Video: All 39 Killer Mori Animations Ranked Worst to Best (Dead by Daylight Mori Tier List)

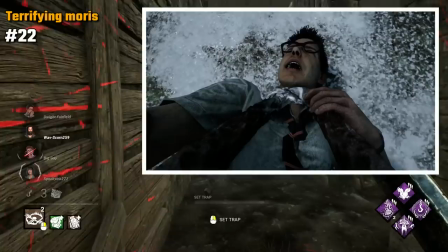(4:08)
Nurse's one is a Mori I'm not too sure of, and it partly comes down to the many contradictions of her lore. I want to like this one, but I feel like it just feels so inconsistent.
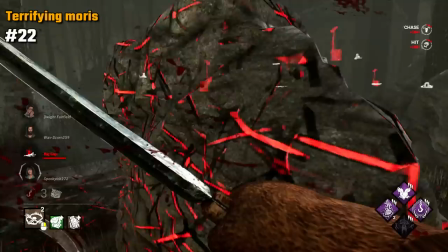(4:19)
It's unique for the fact that it's more of an intimate Mori, I suppose you could say, and has her not even use a weapon.
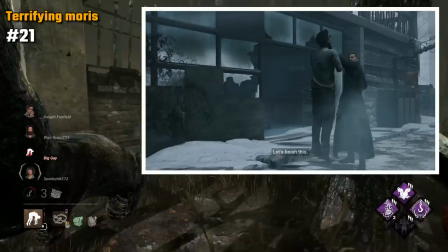(4:25)
Wesker has a relatively simple Mori, starting out with the survivor slapping away his glasses.
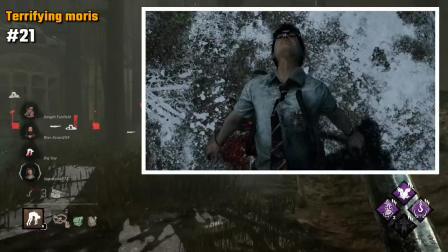(4:31)
A big mistake, as we all know Wesker loves his shades.
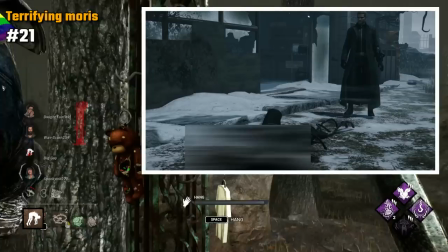(4:34)
The rest of the Mori is quite boring, I think, with the Ouroboros, but I do like how he puts on another pair of glasses at the end to bookmark it.
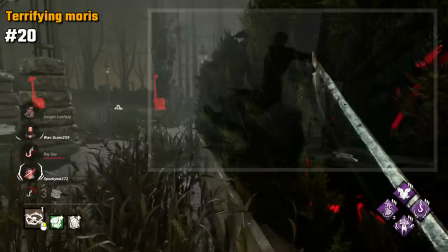(4:41)
Myers has quite an intimidating Mori, with him lifting the survivor, and the imbalance of power becoming very evident as they're unable to do anything. It's creepy how he sort of just stares at them whilst he does this, his soulless eyes glaring away. play.
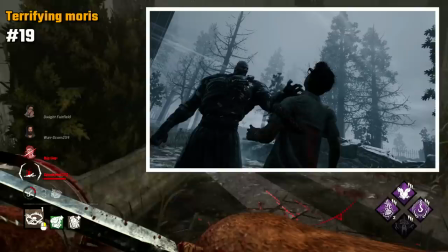(4:54)
Nemesis has a very brutal but simple Mori, lifting the survivor up with his tentacle before stomping down.
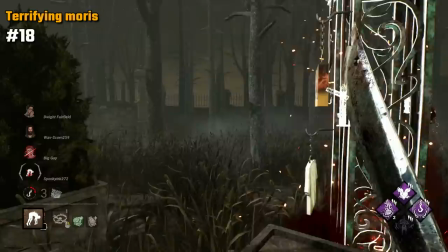(5:00)
It's a very disturbing Mori and works well with his brutal nature and size. Blight has a disturbing Mori with him injecting the survivor with the Blight Serum.
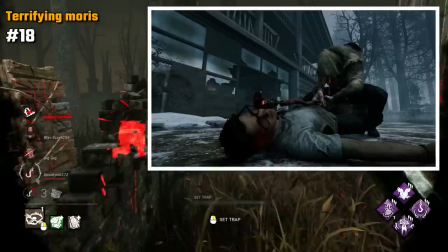(5:08)
It causes a strange reaction with a large pustule bubble thing forming, which he subsequently pops. It works well for Blight and is really gross.
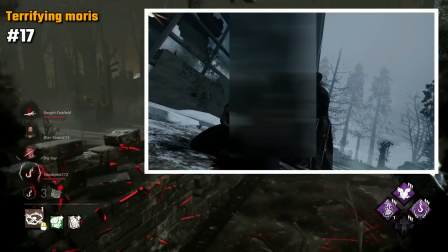(5:17)
Deathslinger has one of the simpler yet brutal Moris, first stomping down and hearing that horrible snap sound, and then following it up by firing the Redeemer.
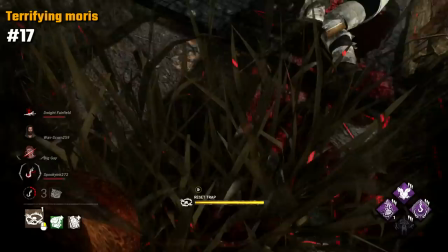(5:26)
It's very brutal and fits Slinger and his reputation well.
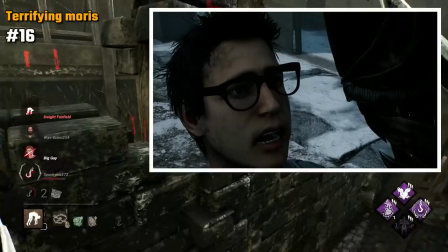(5:29)
Xenomorph's Mori is quite simplistic, but mirrors a scene from the film, and also looks pretty cool with the mouth opening and then the smaller mouth extending out.
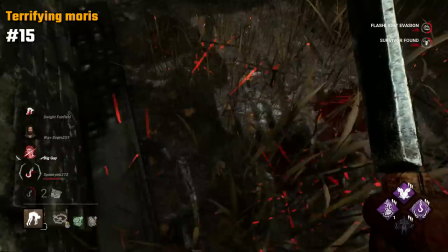(5:38)
This one is a little more cinematic. Oni has one of the more brutal Moris, with him using both of his weapons within it.
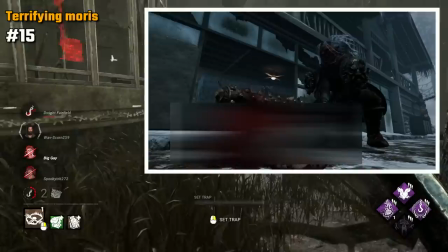(5:47)
The sword comes down, then he does the whole tongue thing, which is super disturbing, finally using the Kanabo. It's a little too much, I think, although does fit him well and portrays his rage clearly.
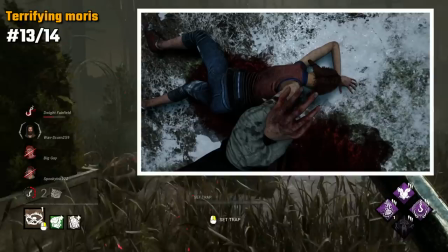(5:58)
Clown does technically have two.
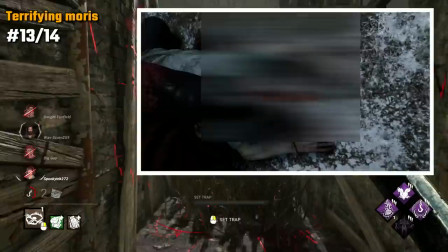(6:00)
There's this one, which happens when you Mori female survivors, and then there's this one, which happens when you Mori male survivors.
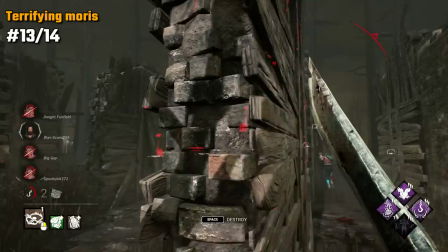(6:07)
This was done purely for the fact of Ash Williams' existence. He can't have a metal finger taken, so it's done this way.
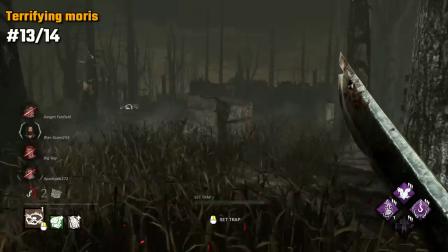(6:14)
I'm going to rank them together, as there's really no difference here.
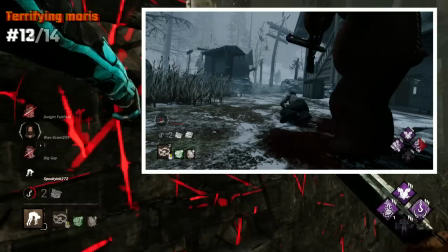(6:17)
The crack in this Mori after the stomps he does is horrible, and then how he later takes a trophy is super disturbing, but unsurprising for Clown.
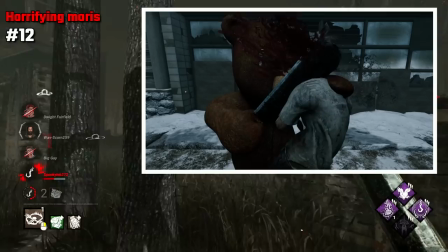(6:26)
Naughty Bear's Mori to me is basically just what everyone wanted for Trapper.
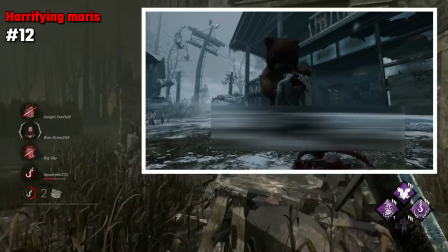(6:30)
It is good, and it incorporates Trapper's power well, however it's still not the most exciting.
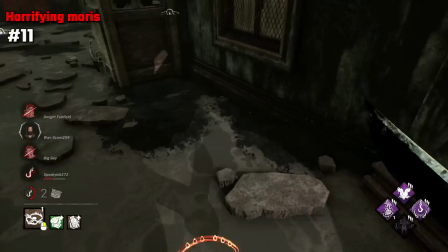(6:35)
I do like how Naughty screams at the end though, and the survivor being flung into the trap is pretty brutal.
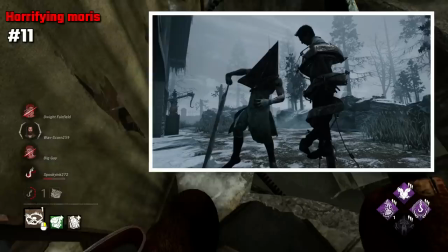(6:41)
Executioner has a very dramatic Mori, with him lifting the survivor up with a single hand, wrapping them in metal, and then plunging his great knife in.
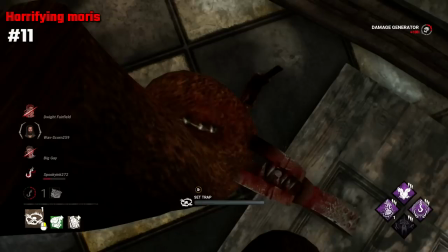(6:49)
It's very over the top, but it works well for Pyramid Head, who has his oversized blade. Legion have a Mori with a lot more back and forth, with the survivor pushing back.
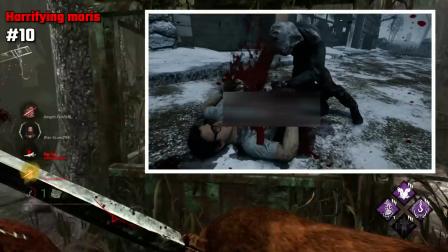(6:57)
The Mori itself is really brutal, with just how they repeatedly jab away until finally pinning them down.
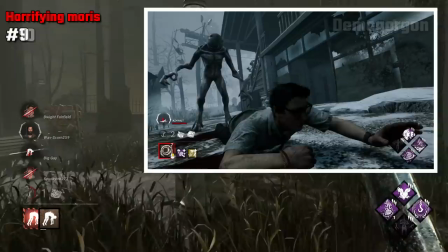(7:02)
It works well with them being smaller as characters and more equal to the survivor size.
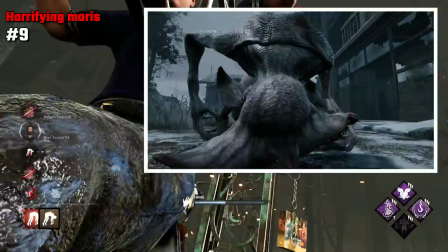(7:07)
Demogorgon's Mori is very brutal, with it just absorbing the survivor and swinging around a bunch.
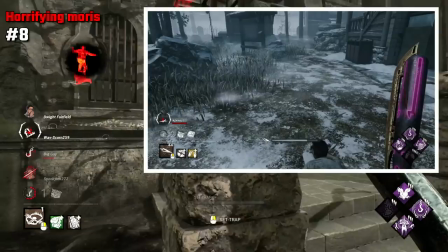(7:13)
It's like a dog with a toy. Really very brutal and fitting for Demo. Trickster is a little bit of a show-off with his Mori, as you might expect,
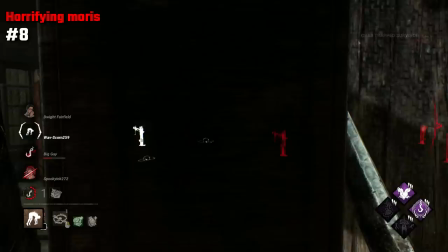(7:20)
with him throwing a blade up at the start that later lands on his autographed photo, then in between peppering his blades out.
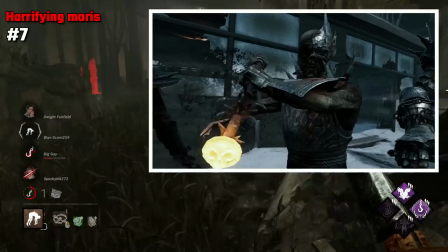(7:26)
It fits him well and is one of the more performative Moris. Knight's Mori is one of the most complex ones, with all three of his guards also taking part.
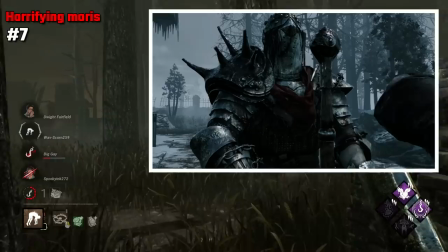(7:35)
Each of them do sort of a signature thing before Tahoe's finishes it off.
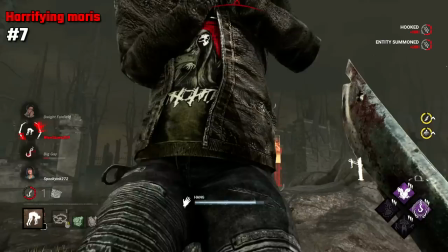(7:39)
It's a little over the top, I think, but it's also definitely one of the more complex ones and a bit more unique, with the whole situation of the Mori seeming very hopeless.
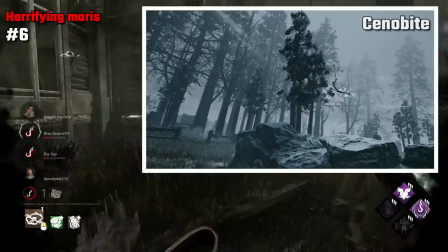(7:48)
Cenobite has a unique Mori, with him being the only character, I think, to not finish the survivor,
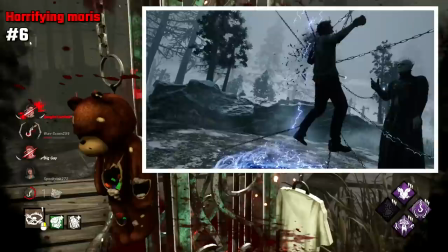(7:53)
instead using the chains to hold them and then wrapping them around a pillar, only to portal them away to presumably the labyrinth.
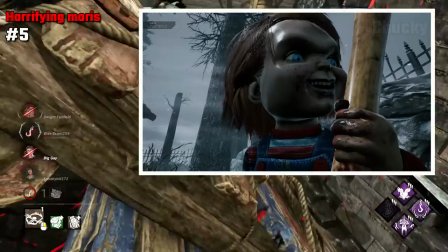(7:59)
Very unique and super disturbing. The Chucky Mori is pretty cool and has a lot of different features,
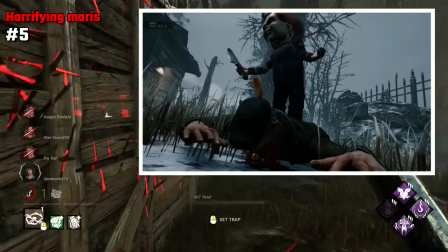(8:06)
such as the hammer coming down initially, and then him kind of jumping on the survivor and doing a few different things.